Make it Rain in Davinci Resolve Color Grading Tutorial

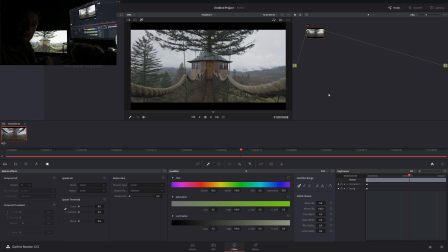Hey, what's going on YouTube? As you guys can see, this is the first video when I'm actually going to be talking to you guys instead of being always behind the screen. I figured that way the tutorial is going to be slightly a little bit more entertaining. You also guys can follow along on the screen.
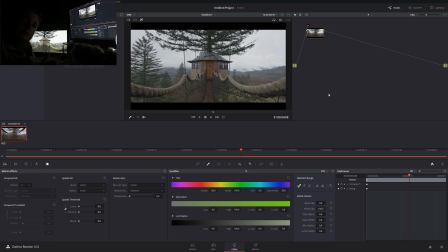This is my computer screen and over here is my reference monitor. Obviously, I'm going to be switching footage back and forth that way you guys can see exactly what I'm doing. So this is going to be our another unscripted tutorial. Besides one thing, in this tutorial, I want to add a little bit of rain in our shot.
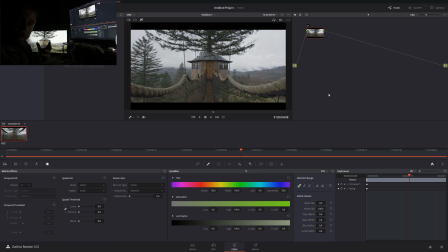So how I'm going to do this, I don't know. I don't use color grading software to add visual effects. I usually do this kind of work either in After Effects, which is pretty easy, or Nuke.
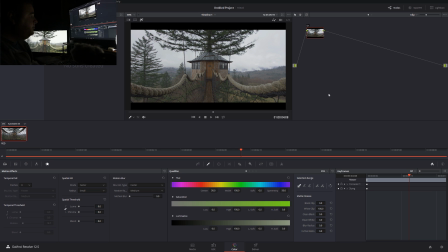But mostly After Effects because it's easily available, okay? As far as the look, it's completely unscripted. I have no idea what I'm going to do with the shot. And like in my previous tutorials, I downloaded this footage from theRed.com. Okay, you guys can check it out and download tons of different samples from different cameras they have.
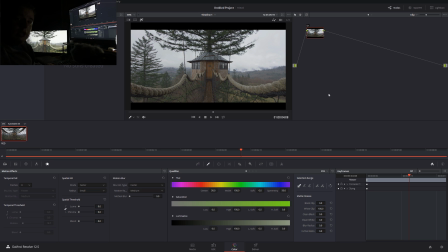Really cool, really recommend. Alright, so let's get started. In my first node, as always, I'm gonna plug 2 and 10 in my denoising. Always start your footage with the denoising. Because if, for example, if you're gonna be retouching skin, or doing some kind of secondaries,
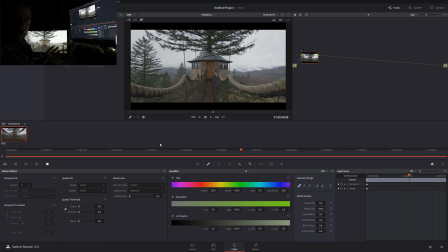it's always nice to have a cleaner footage to begin with rather than fixing it after you already start doing some kind of grading. Let's put 2, let's put 10.
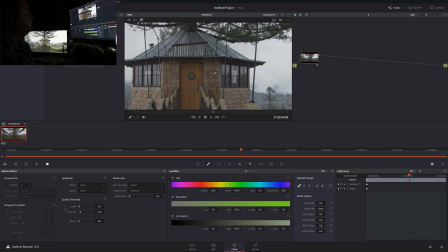Okay, so I'm gonna zoom in so that way we can check it out before and after.
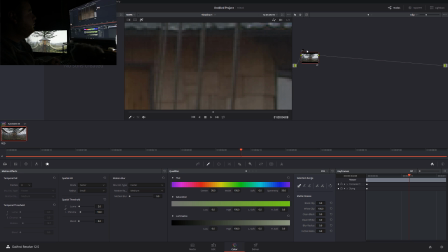Let's take a look. Before and after. Before and after. I don't know if you guys can see this on YouTube, but trust me, there's a huge difference.
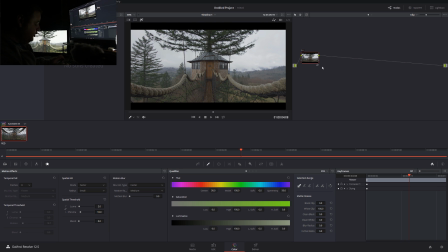So that's gonna be our first node. I'm gonna call this NR, noise reduction. Okay, so the next step. Next step, I want to bring up scopes over here.
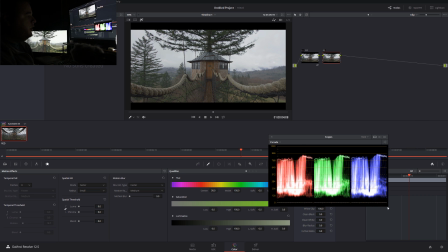That way you guys can see exactly what I'm doing.
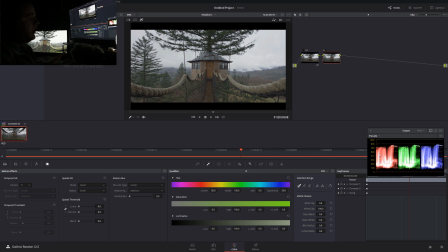And based on the scopes, I kinda don't like this a little bit because in my opinion, this was slightly a little bit overexposed than what I personally like working with. And my next step is going to be adjusting exposure. Okay, exposure.
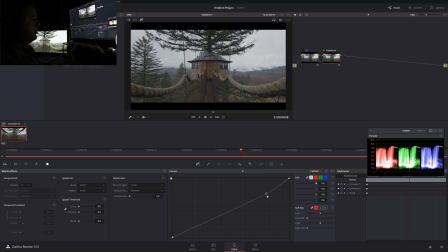That's going to be my second node. So in the second node, I'm just going to make curve just like this. I want to make sure that we can see a little bit of clouds. So let me show you before and after. Before and after.
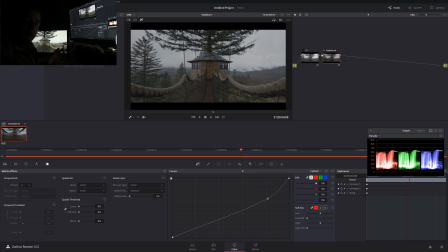And again, just by bringing exposure down a little bit, we can see already that the pictures start becoming more cinematic. Always remember that if you want to achieve a real cinema look, you don't have to stretch your image all the way to the top. Because for example, depending on TVs that people have, cheap TVs don't go all the way to
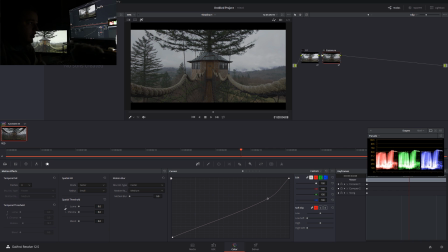123 on the RGB parade, for example, in DaVinci Resolve. It usually blows up after about 800. So always keep that in mind if you're grading, okay? Okay, so that's my second step, exposure. The next step gonna be look. I'm gonna start building look.
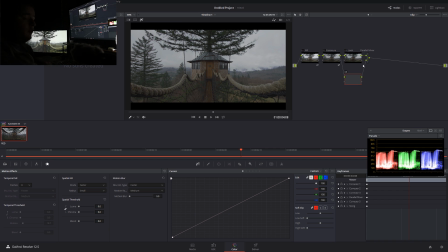Okay, and I'm gonna convert this into parallel mixer. Okay, so I kind of want to make it feel a little bit cold, like it's sort of a winter time, sluggish.
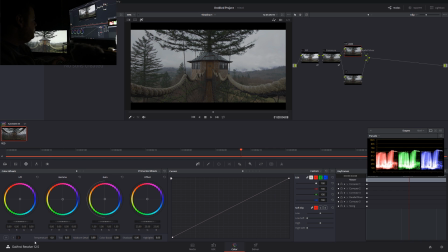And in my look, what I'm gonna do, I'm actually gonna decrease the temperature of this picture, okay, and I'm just gonna dial it down just like this, so it's kind of look a little bit more winter like okay,
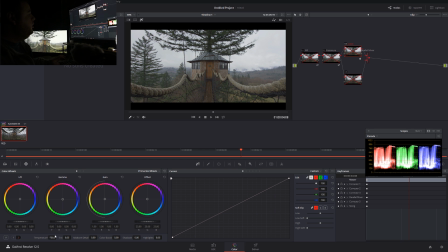so let's check it out. Before and after. Before and after.